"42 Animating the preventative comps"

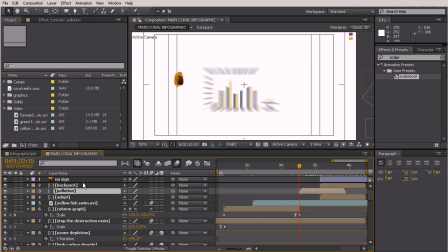And we'll bring the pollution back to this point here. And let's figure out where we need our next one.
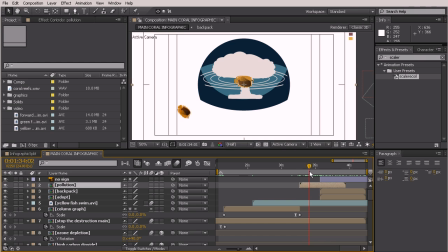By being careful not to litter and pollute.
Being more Okay, so right when he says being, that's where we want that one to start.
Being more aware when visiting reefs or adopting a reef.
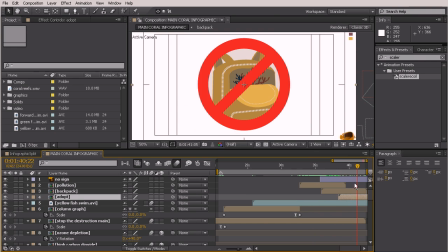That's going to be the last one. So that's all of those pieces right there.
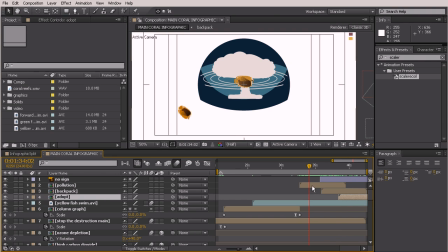Now let's go inside of these comps and do a little animation. So we'll go into the pollution one first,
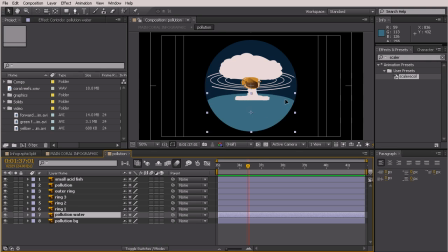and I need to bring this piece of water down here just so that circle is complete.
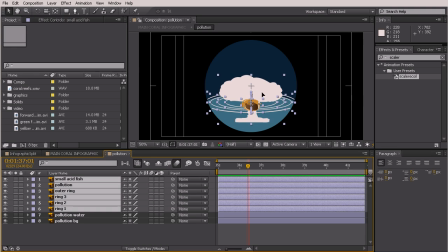And these need to move down here as well.
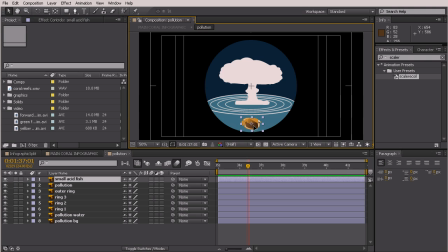Kind of just repositioning this to fit back in here. Great. Okay, so what I want to happen is for this to kind of scale up like an explosion has been made, and the fish to first start out right side up, and then when the explosion goes off,
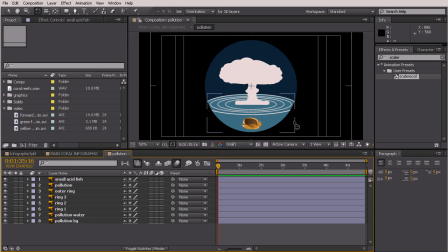we see that the fish was killed. So kind of a little bit sad, a little bit morbid, but that's why you shouldn't pollute. And I'm saying explosion just because I want it to seem like, you know, something really bad happened in the ocean and that caused it to be polluted.
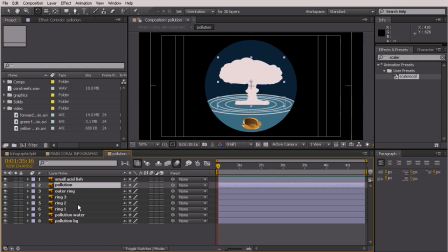So we'll come over here to pollution. That's going to be what happens first. So let's bring up our scale keyframes, and again, move that anchor point down to the bottom because we want it to look like it's coming up out of the water. And this is at 652,
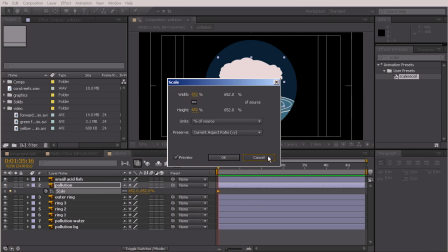so we can't use our old handy scale recoil preset, but we're pretty familiar with how to do it at this point.
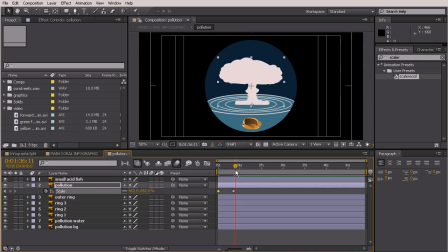So just like that, we can scale that up. And I think it might be nice to maybe have this, instead of just kind of getting bigger like this really quickly,
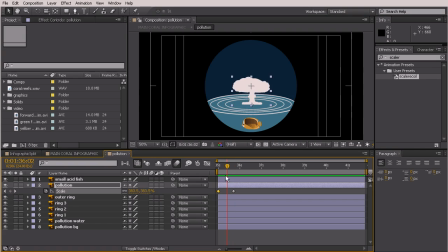I think we could change it up a little bit by maybe having a middle keyframe here with this sort of scaled in, so it'll kind of grow out a little bit more. And then let's pull this forward a bit more.
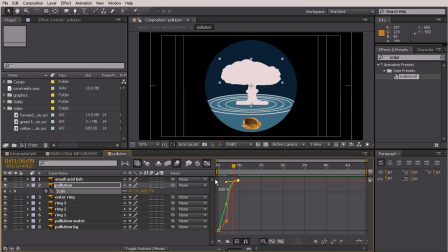We'll hit F9 and pull that out on the graph editor, so nice and slow.
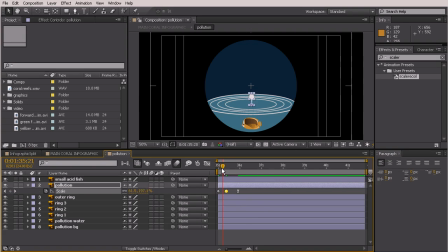And let's make this one auto Bezier, so just hold Control and click that. Great, so that's looking really good. Now once this starts to get about to this middle keyframe here, I want these rings to start moving.
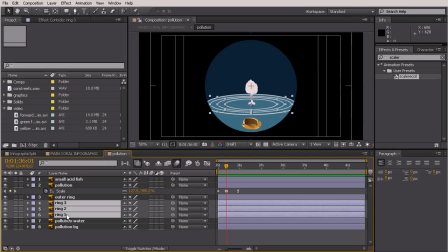So we'll go ahead and select these 3 rings, and I'm going to bring up their scale properties.
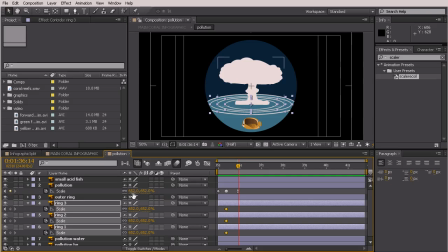And since this one is at 652, everything else was scaled to 652. We can actually create another animation preset using what we have here. So let's just do that to save ourselves some time. Just select your keyframes, go to Animation, Save Animation Preset.
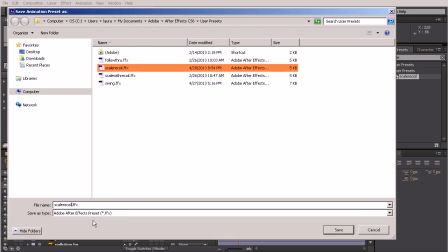We'll call it Scale Recoil, and let's just call it 652.
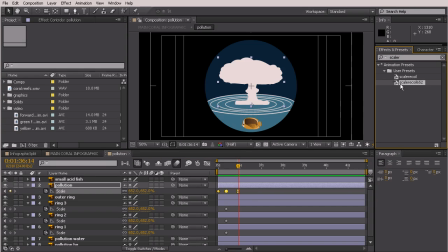Save. And now it's already over here because we have Scale Recoil typed in. So I'll just turn those back off,
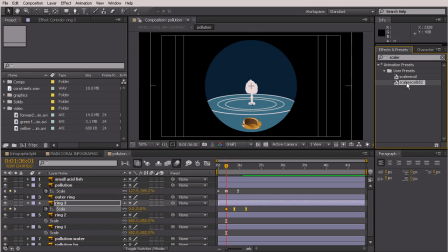and we'll drop those on to our respective layers. So basically it's going to start coming out like that. Now I want the first one to start here, and then we'll just kind of offset those a bit,
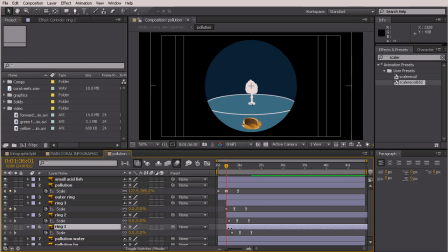just like that, and then trim them so they start on that first keyframe. Great, so that's looking really good. I think maybe they could even begin at the start. That probably will look a little more natural.